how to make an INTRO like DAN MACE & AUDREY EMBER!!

It was so beneficial having Dan's and Audrey's videos to call upon for inspiration and like a little bit of insight to try and understand how I might do different parts of the post-production.
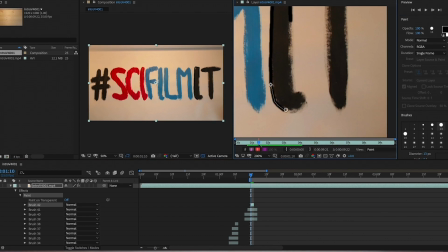It was then simply a case of trying to make it look as nice as possible by putting some effects on there, but also doing some doodles.
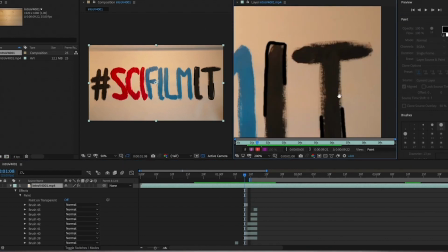It's an obsession of mine, and I felt like the SciFilmIt really needed to pop. Actually, that's not true. A friend of mine who I sent it to, she said, you know what, it's difficult to read it at the start, you should make it clearer.
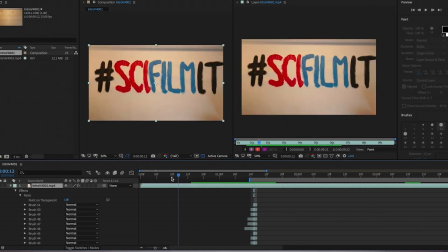And so by drawing around it, SciFilmIt, it would become much clearer.
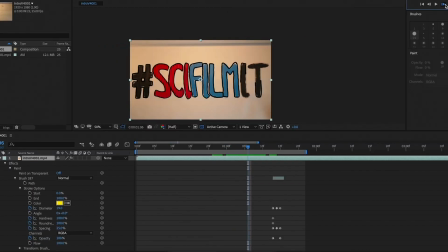And then I doodled on top of that because you kind of got, and it kind of felt like it needed to explode out. And so this is why I put the fire kind of coming out of it. And this was the last thing I did, I think. And then it was simply a case of exporting it and sending it to Enrico. and I was going to send you to Enrico as well. Nice work, Robbie. Now time to have a look at the sound. Shall I say listen to the sound? Time to have a look at how I designed the sound for the intro. The sound is divided in two types. The sound effects of the objects, for instance when a piece of paper slides we hear a piece of paper sliding, and a song. So the song is played throughout the whole intro while the sound effects are played only according to the visuals. Let's talk first about the sound effects. Now for these I usually rely on a free library which is freesound.org.
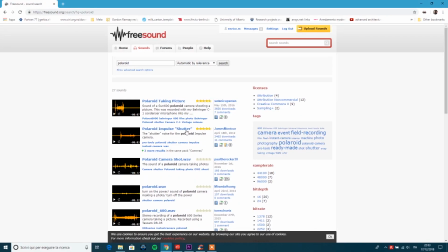What I downloaded from this website are all the effects of the objects. So when the paper roll is being unrolled, I have the sound for it.
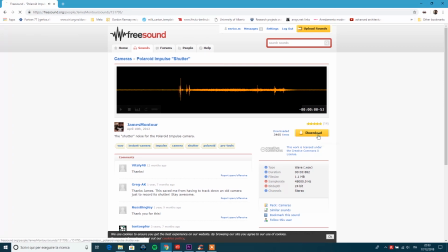When the Polaroid is coming up, I have the sound of a Polaroid being taken. Yes, look for it. And first little secret, you don't need to find exactly the sound of what you need. So in the case of the paper roll at the beginning of the intro, that's actually a curtain roll. In the end, I just needed some rolling basically. Going more into the details of the sound effects, well, whenever you are putting them into the soundtrack, you need to be careful. So usually the sound effect that you download is either longer or shorter than what you desire. Let's say that it is longer, so you want to cut it down. You go on Adobe Premiere Timeline and you just cut it, okay? But this is often going to introduce glitches that you have at the beginning or at the end of the sound effect where you cropped it.
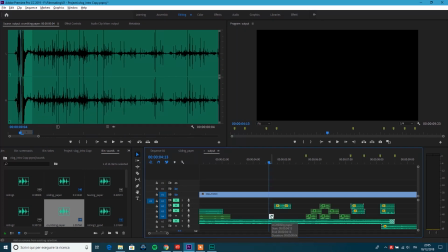So in the timeline you right click on the sound effect, you go on Adobe Audition,
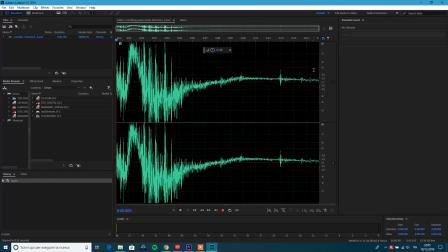and here you see the whole wave of the sound. Well, you usually see two waves because it's not mono, it's stereo. The difference here with respect to Premiere is that in Premiere the highest sensitivity that you have is the frame rate. If your timeline is set to 24 frames per second, you can modify sound up to 1/24th of a second. While in Adobe Audition, what you have is a much higher resolution. And what are we doing here? Well, the glitches are due to the fact that when we are playing the sound at the beginning or when it is finished at the end,
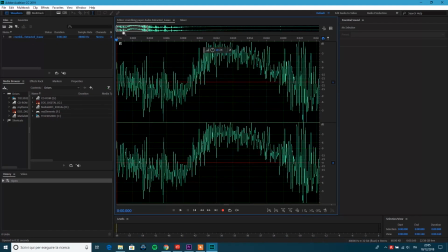the level of the volume is not zero. Now, here in Adobe Audition, we can go at the beginning of the track.
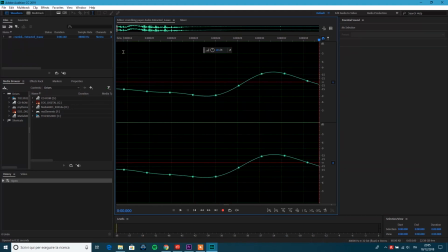We see that the wave does not start at zero volume. So we look, and here we see that it intersects the zero axis. So we're going to crop it here. We do the same at the end of the file. Now we go back on Premiere, and if we play it now, no more glitches. This gives a much clearer soundtrack. For the sound instead, what I did was looking at it on Epidemic Sound, the library of music meant especially for social media.
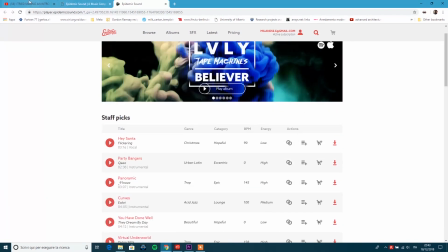Now, because it's a huge library, I had no idea where to start.